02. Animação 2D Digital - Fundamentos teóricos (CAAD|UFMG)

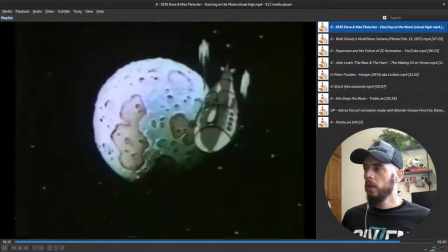(31:08)
Então, a gente tem já que isso aqui é uma animação comercial,
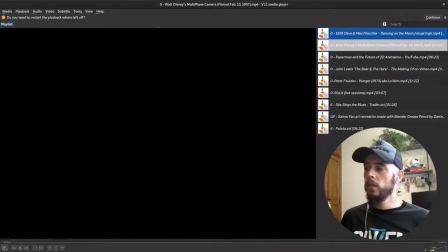(31:12)
é um experimento dentro da animação comercial que busca maneiras de se expressar em mais de um plano.
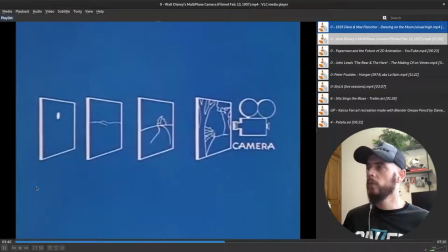(31:21)
E por falar em planos diferentes, a gente já tem aqui um vídeo do Walt Disney, que ele narra, inclusive, vou pausar um pouquinho aqui, que trata da câmera multiplana. e foi um artifício técnico desenvolvido
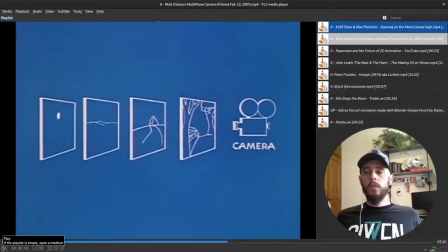(31:35)
justamente para tentar reproduzir naquilo que a gente conhece como animação 2D, representar uma tridimensionalidade a partir da separação dos planos.
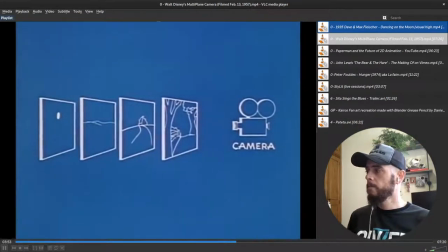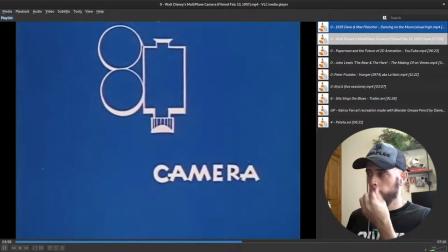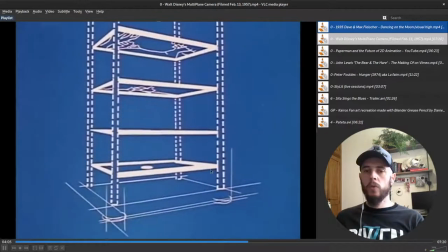(32:03)
Eu vou deixar esses links desses vídeos que eu estou utilizando aqui na descrição para que vocês possam acessar também.
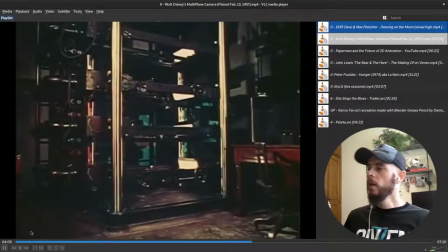(32:10)
Mas nós temos aqui então,
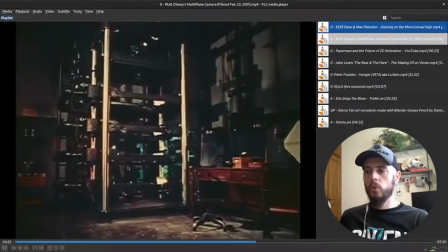(32:11)
olha só, esse aparato mecânico monstruoso que era a câmera multiplana dos Disney,
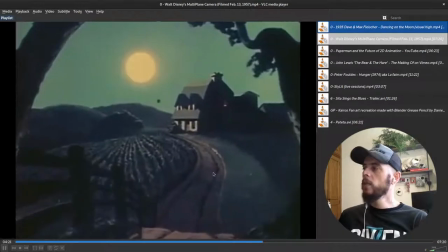(32:19)
que tinha o objetivo de criar essa sensação aqui de paralaxe,
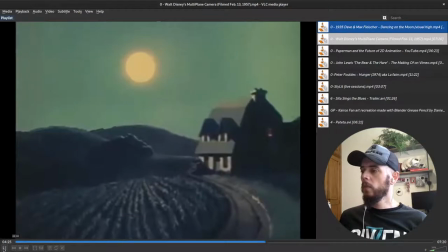(32:25)
que é uma característica da tridimensionalidade, de que os objetos mais distantes se movimentam, mais distantes do nosso ponto de vista, se movimentam mais lentamente para os objetos próximos.
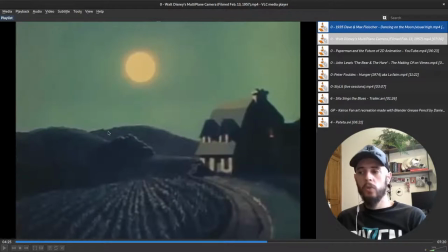(32:38)
Então, essa sobreposição aqui é uma característica tridimensional que buscou se representar por essa técnica que a gente entende como bidimensional, mas que, se a gente pensar aí na constituição dessa imagem, ela é tridimensional.
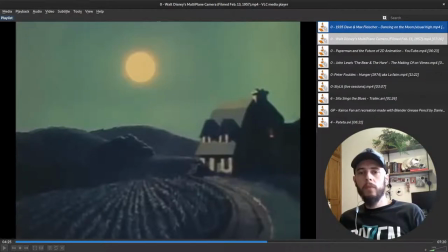(32:53)
A partir do momento em que se separam vários planos bidimensionais, a gente passa a ter uma terceira dimensão. E a gente tem exemplos mais recentes também, né?
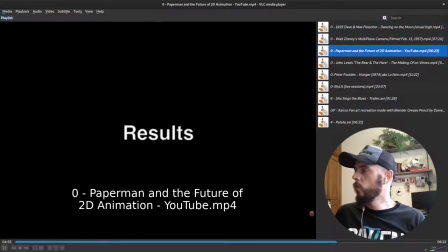(33:04)
Então, como no caso do Paperman, que é uma curta da Pixar,
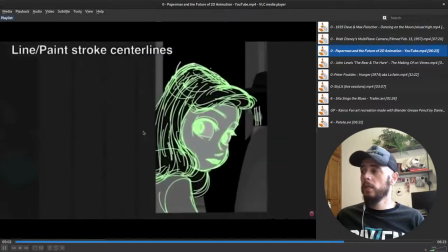(33:12)
em que a gente tem as formas tridimensionais, então daí a gente tem uma inversão dessa lógica,
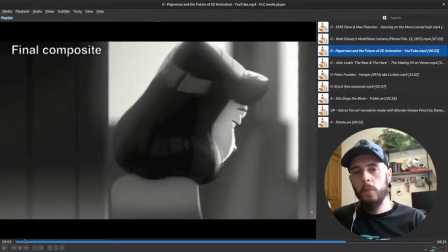(33:19)
em que com a câmera multiplano a gente tinha formas mais bidimensionais que foram compostas para tentar passar uma sensação de tridimensionalidade. E aqui a gente tem as formas que foram criadas tridimensionalmente no programa digital,
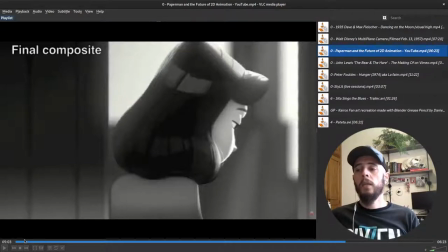(33:37)
então são formas virtuais, tridimensionais, que tem como objetivo parecerem bidimensionais. Então essa conversa entre o que é 2D e 3D é perene desde que a animação é animação.
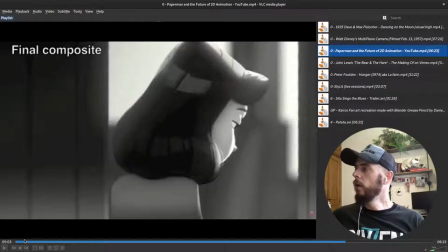(33:52)
Então, aqui nós temos uma aplicação do que é chamado no campo da computação gráfica de Non-Photorealistic Rendering, ou renderização não fotorealista, que é conhecida pela sigla NPR,
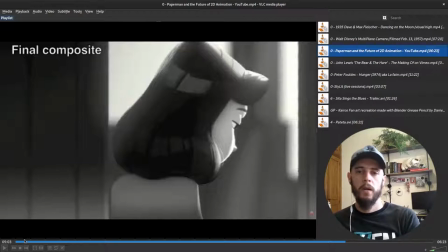(34:11)
que é renderização não fotorealista. Então nós temos aqui no Papel técnicas ou desenvolvimentos de aparatos
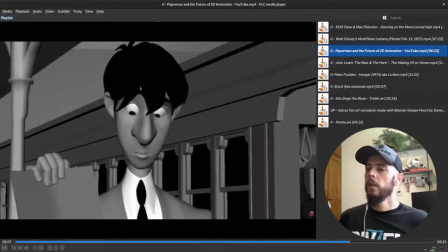(34:20)
digitais que permitem que animadoras e animadores,
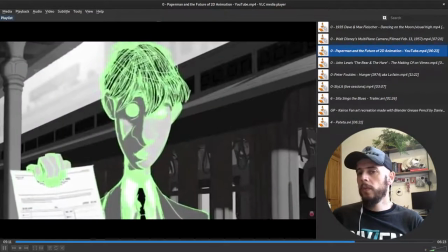(34:25)
a partir de um movimento que se assemelhe a uma rotoscopia,
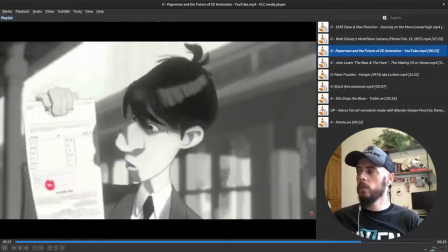(34:29)
que eles possam desenhar sobre as formas tridimensionais para representar
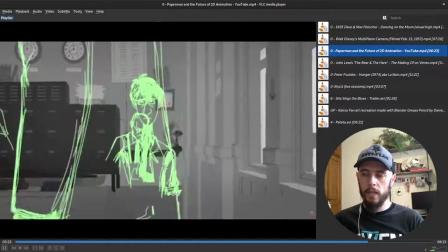(34:36)
esses aspectos visuais como se fossem pigmentos no papel.
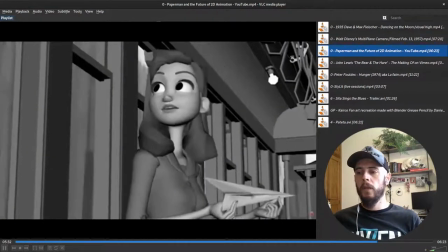(34:43)
Então, aí a gente tem essa conversa constante sobre o que é 2D e o que é 3D,
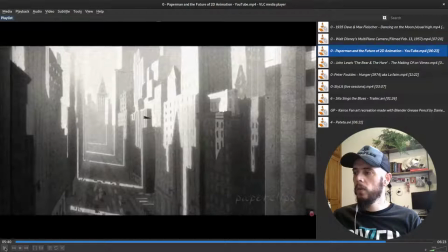(34:52)
a animação 2D quer ser 3D, a 3D quer ser 2D, então é sempre um movimento de tentar absorver, aproveitar, desenvolver aspectos visuais, estilísticos e são característicos de modos de fazer diferentes.